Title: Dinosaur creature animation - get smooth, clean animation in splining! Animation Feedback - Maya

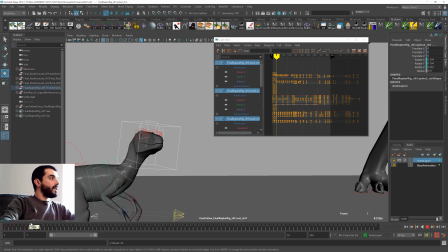8:07 There you go, so that it's a lot more stable there. Then again in here you're going down, but it doesn't really make sense that you go down one-to-one with the body there.
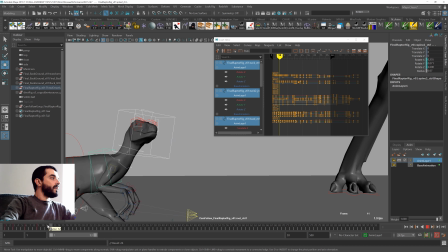8:17 There you go. We stay up a little, and as we go up, we won't be going up one-to-one, but we will be a bit delayed, and then perhaps we can go up a tiny bit afterwards, right?
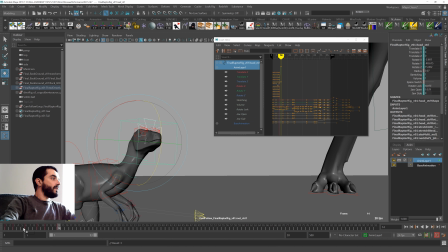8:30 Something like this, and with the head in here, something like this, and then again over and over again.
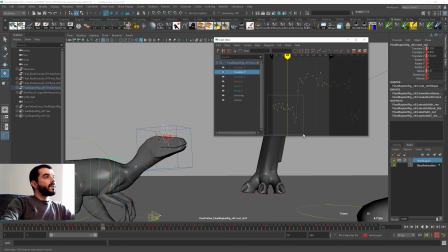8:38 Now I'm a bit concerned about the up and down motion of this route, and you see that the up and down motion is erratic as well.
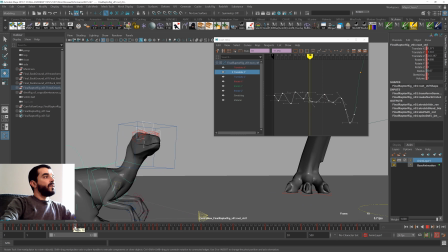8:44 You have some very nice up and down motion, and then all of a sudden you have an acceleration, deceleration there, which don't seem to be motivated. If the up and down was taking, say,
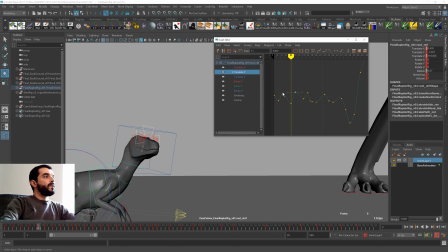8:57 4 frames earlier on, then the up, so the down takes 4 frames and the up takes 3 frames,
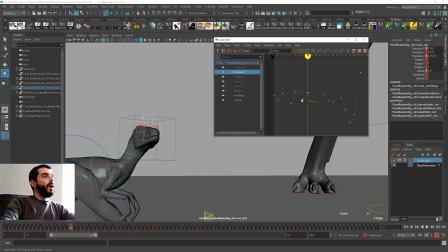9:04 the next down 4, and why the next up takes 2 frames for instance, and why the following one takes 1 frame only, the following down takes 1 frame only. So in these cases it's always a much better idea to build at least a little very basic crude
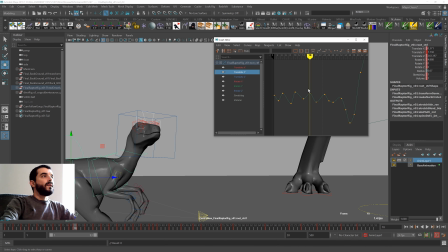9:21 loop of animation before going in there and animate the whole thing manually.
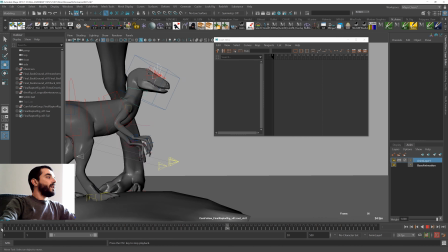9:26 After all, this is animation that repeats itself, and you see that just by doing that, the movement of my character is a lot cleaner now.
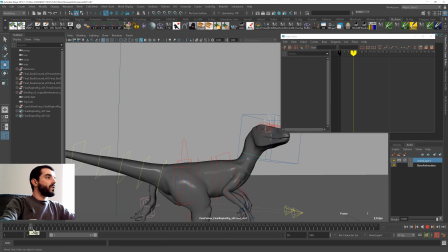9:33 I think a lot more in control than it used to be just a few clicks ago, which is a great thing to have, I think.
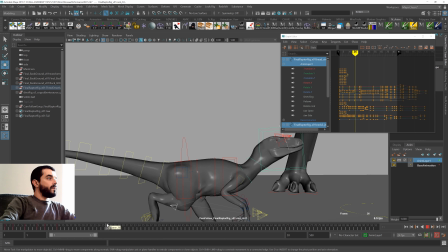9:42 Now this head here that I was tweaking, I'm going to zero it out maybe before the turn.
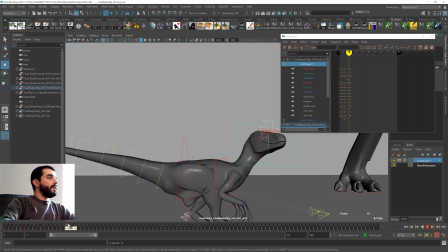9:48 I'm using animation layers here, of course. And one thing that is very useful in this kind of animations is the overlap. So let's say that your head is being dragged down by the body. Well, certainly the tip of the nose
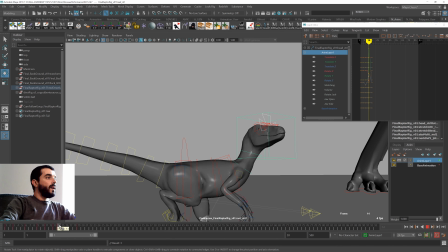10:04 might be the last one to come down, especially if the character is not turning. I mean, if the character is not actively looking somewhere else, then the head is just reacting to the motion of the body. So as the head goes down, the tip of the nose goes up a tiny bit.
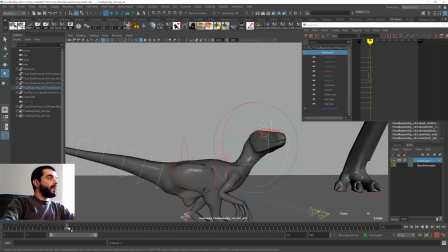10:21 And then as the character hits rock bottom here, so to speak,
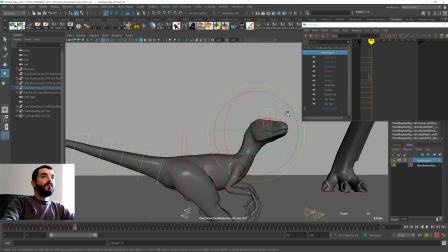10:25 then the head will not immediately go up one-to-one nose and back of the head, but the front of the head will stay down, and then it will lift up earlier on. And that's how things tend to work really in real life.
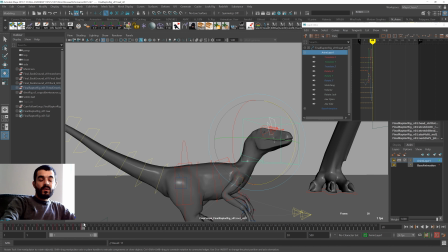10:39 And if you're doing creature animation, this is really important to have,
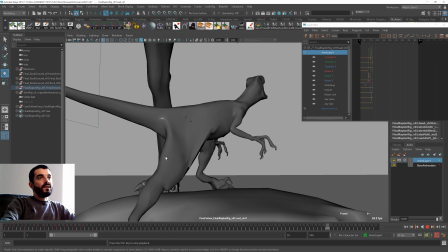10:45 because it gives the character that kind of life that the character wouldn't have with regular 3D animation, let's say.
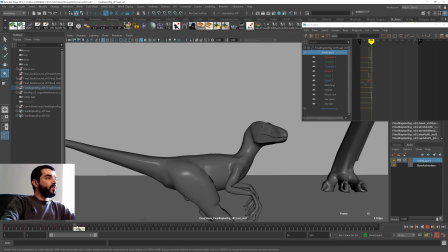10:52 There's a place for animation with very little overlap, of course, but in creature animation you have a lot of masses to account for as you animate, so you cannot just ignore the overlap. So in here, for instance, I mean, and plus this is a dinosaur, it's probably going to be very,
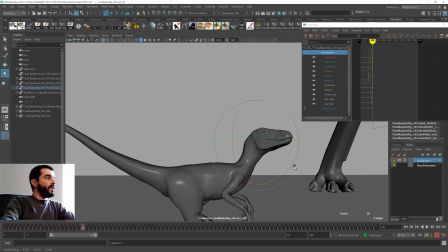11:09 very heavy, so you cannot afford to live without overlap. So as the head goes down, the tip of the nose should go up.
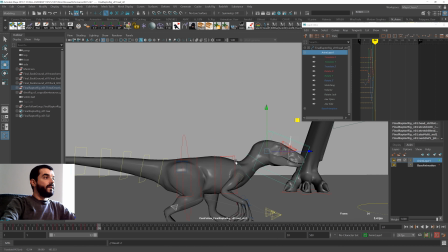11:16 And in here I can maybe lower the head a tiny bit. And there I think I really need a bit of help from the other controls.
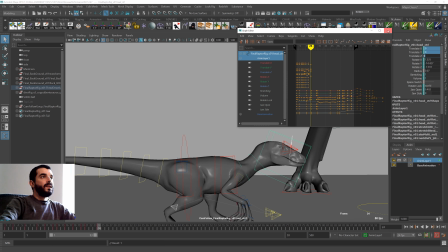11:25 I will zero, usually when I don't know what I'm doing, I zero out the rig controls that I'm using just to see if that's a
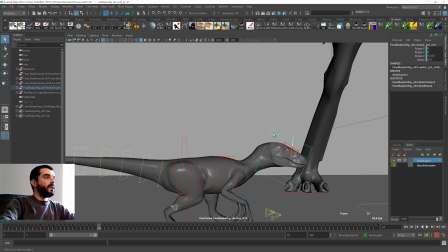11:31 deformation issue or if it's the positioning of the control that makes it very hard to manage something.
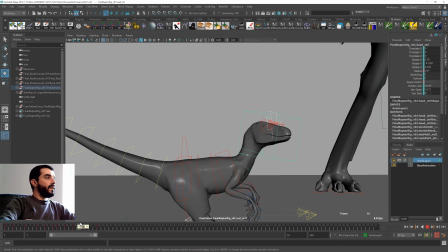11:38 So now the head is delayed on the way up, delayed on the way down,
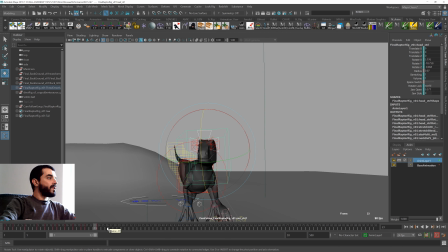11:42 and then as it turns, we can also take advantage of the turn to do some overlap.
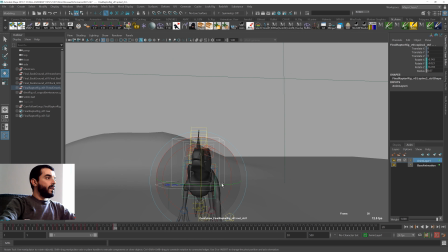11:48 And when we recover from the turn, it would be great if we were looking a bit more forward there.
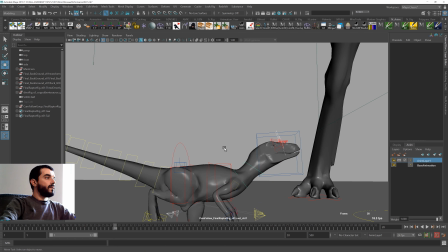11:55 Maybe if we had a bit of a nicer curve with the body.
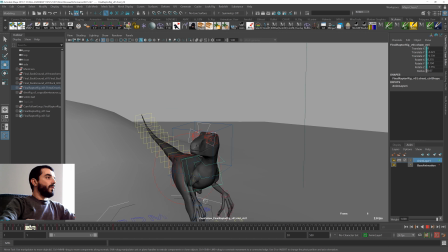11:59 Also, which tells me that when we turn, we could perhaps rotate the body a tiny bit.
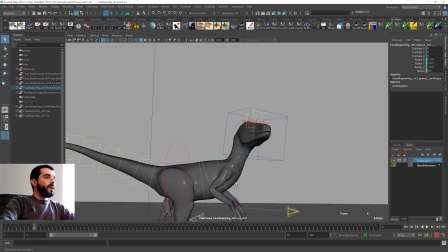12:04 I'm not going to do it on this layer, but I'm going to do it on another layer just to show you.
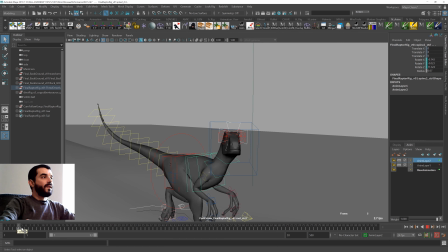12:08 Normally this is stuff I would plan in blocking, okay?
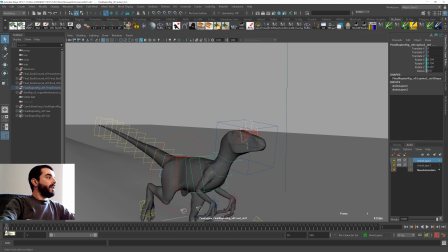12:11 Now in here, I'm heavily using layers,
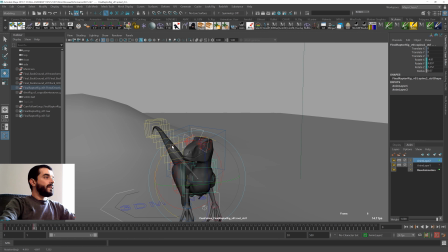12:14 mainly because this is someone else's animation, and I still want to keep that animation there.
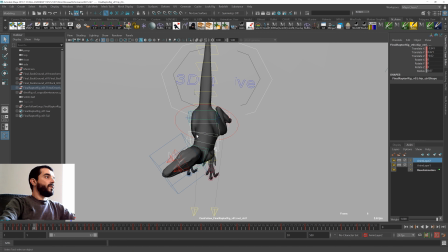12:21 In general, if the chest were rotating, say, to camera left in this case, you would want the back to rotate a bit of the opposite way to prevent the character from falling over to camera left.
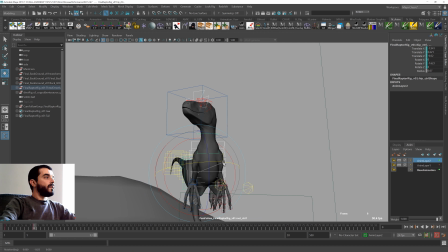12:34 There you go. So now this is the pose of the character there. I think I can rotate the root even more. So this was before and after. You see the character is participating a bit more in the turn now.
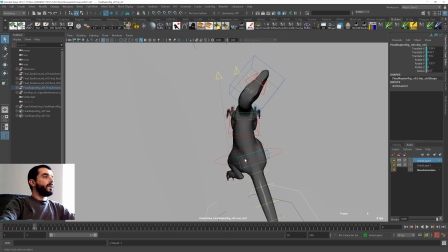12:47 If you look at the body there, you can even compensate that rotation with the hip a tiny bit, or even with this guy with the root if you want it. Not going to go that far, but you could. So that sorts the turn, and now when we are going to turn back,
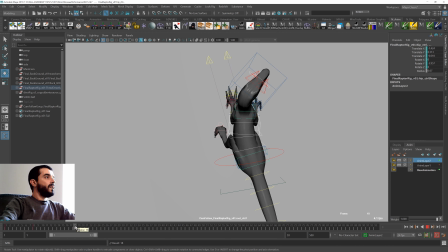13:02 we are going to have the ability to go back with this turn of the body, right? So we can set a key on the layer, on all controls of course, and then as we turn back, we zero out that layer and the character will start moving forward.
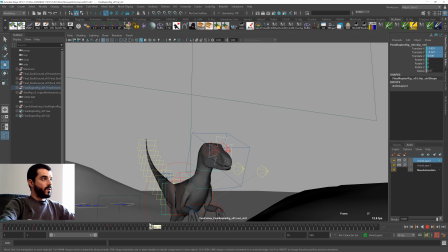13:16 So now as we rotate back, the body is also going to straighten, and I'm going to keep that straightening going, so that pose is going to stay there until we go down into anticipation,
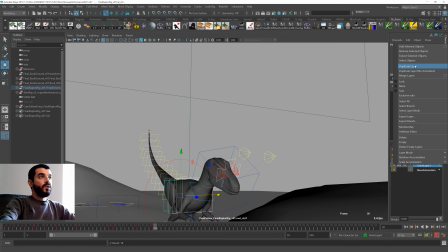13:27 where I want to zero out the pose again to go back to what you originally intended to have in there.
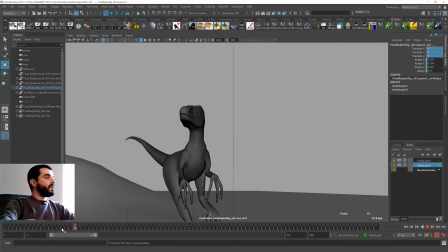13:32 For the head, you see that now the rotation of the head on the way back is a lot softer. It's still pretty hard, okay? It's not as nice as it should be, but if you compare it to earlier on it was just a linear transition left to right.
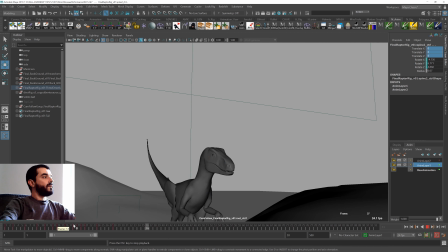13:47 Now there's a bit of an arc in there, okay? Which is still pretty rough.
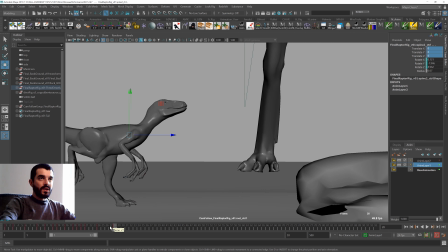13:53 It could be a bit slower. I'm not going to polish it. I'm just again pointing the direction here. Now in here, in terms of up and downs,
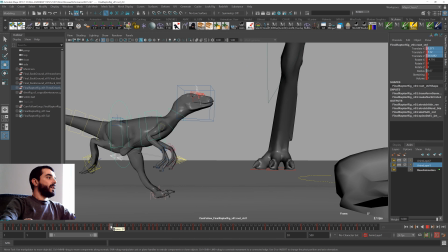14:05 it's a bit strange for me to see that a character is flying off the ground before having the leg kicking it off, right?
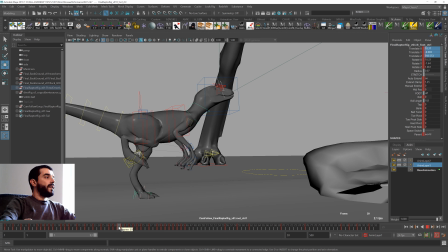14:14 So this pose with the left foot leaving the ground, it's way too early.
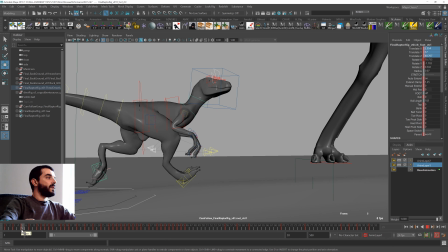14:20 You wouldn't really have it, and I think it's a common problem of the loop. Or actually no, at the beginning of the loop you actually have the kickoff.
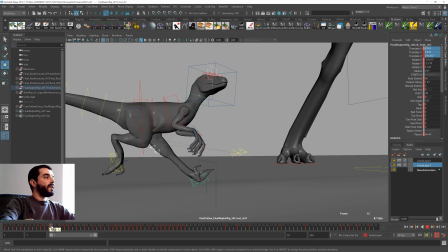14:26 This one in here is the kickoff, so that's fine, but then you suddenly don't have it anymore.
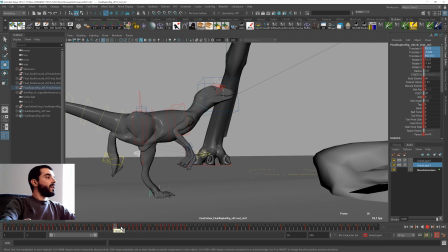14:31 See in here, I don't know why you don't have it anymore, but really this would need a kickoff. And similarly in here you would definitely need a kickoff there,
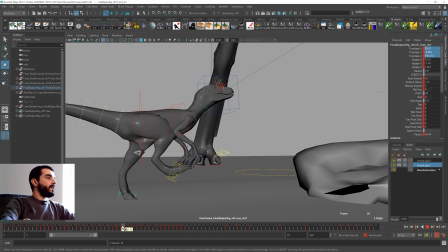14:39 so this pose probably will stay the same, and you see it works a lot better. And then maybe you can lift off and move forward and do whatever you need it to do there.
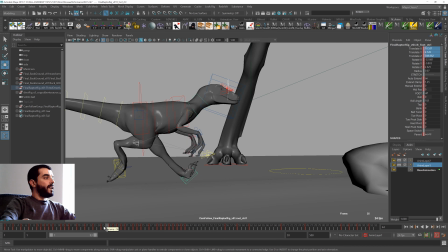14:50 So you're missing some very essential poses for locomotion there.
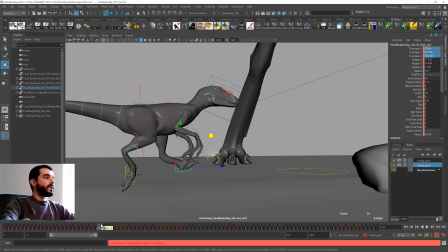14:55 That's why it looks a bit strange.
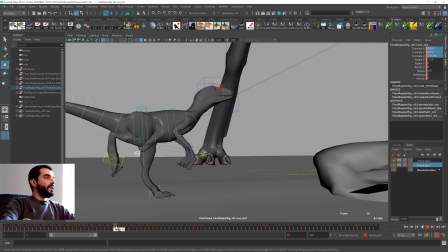14:57 And also, as you push towards a kickoff, let's say that we had the contact in here. If I grab the root, I would expect after the contact to have a bit of a down there.
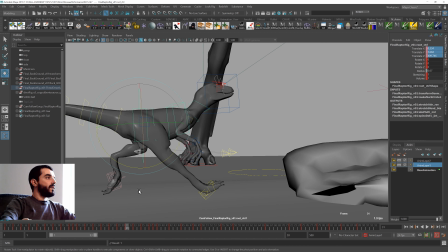15:10 And then as we push towards the kickoff, that's when we can go back up, right?
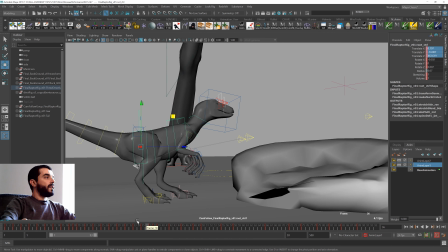15:16 And that looks a lot more natural again. And then, I mean, in here, again, I'm not going to clean this thing. I'm just going to show you the principle. For the jump on the way down, I will put everything on a layer just to show the principle again.
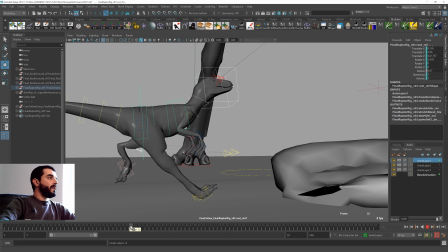15:33 And I think what I want to do in there is perhaps I can see the head raising there as we go towards the jump. I think that's a good idea, except maybe we can keep the head stable as we raise it, so it keeps pointing in the same direction.
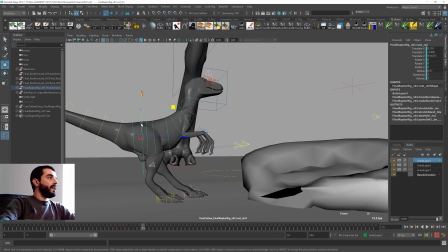15:48 And then as we go down, I think it's also a good idea that we have the upper side of the body delayed. Maybe I can delay it even more
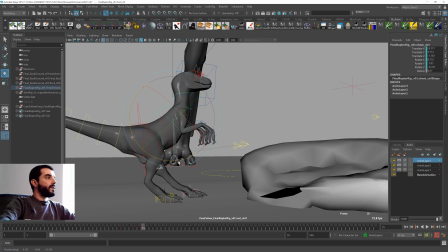16:02 and rely a bit less on the translation of the chest and a bit more on the rotation of the spine in there. This is a bit too much now. And then you cannot really do this kind of motion in just one frame, I think, with such a big character, such a heavy character there.